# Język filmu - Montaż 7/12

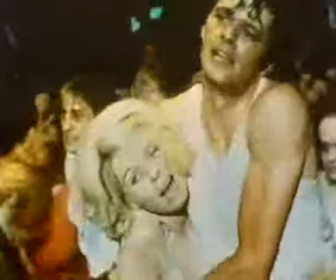12:04 Wreszcie przechodzimy do mechanicznego wzmożenia rytmu, który polega na tym,
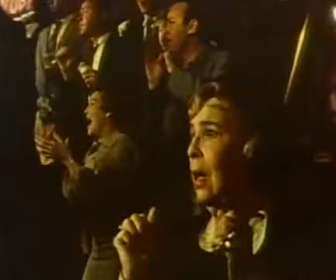12:12 że zastosowano tutaj te same ujęcia w tych samych planach,
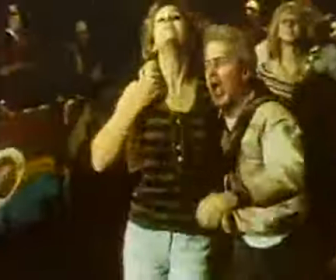12:16 natomiast mechanicznie wzmożono rytm tej sceny. W związku z tym tempo całego układu wzrosło.
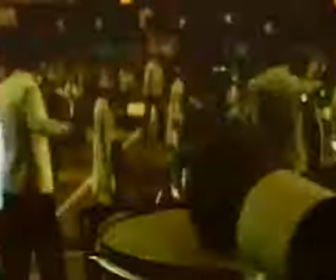12:30 W opozycji do przyspieszenia nagle zastosowano zwolnienie.
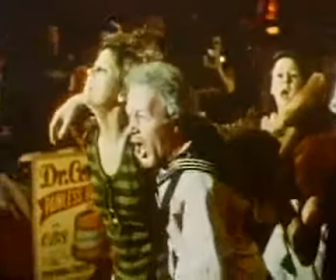12:35 To zwolnienie jest analizą twarzy, analizą zachowań, analizą odniesień.
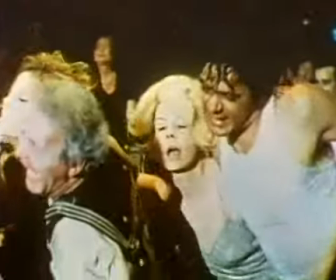Montaż to sposób, w jaki różnorodność jest zespolona w całość.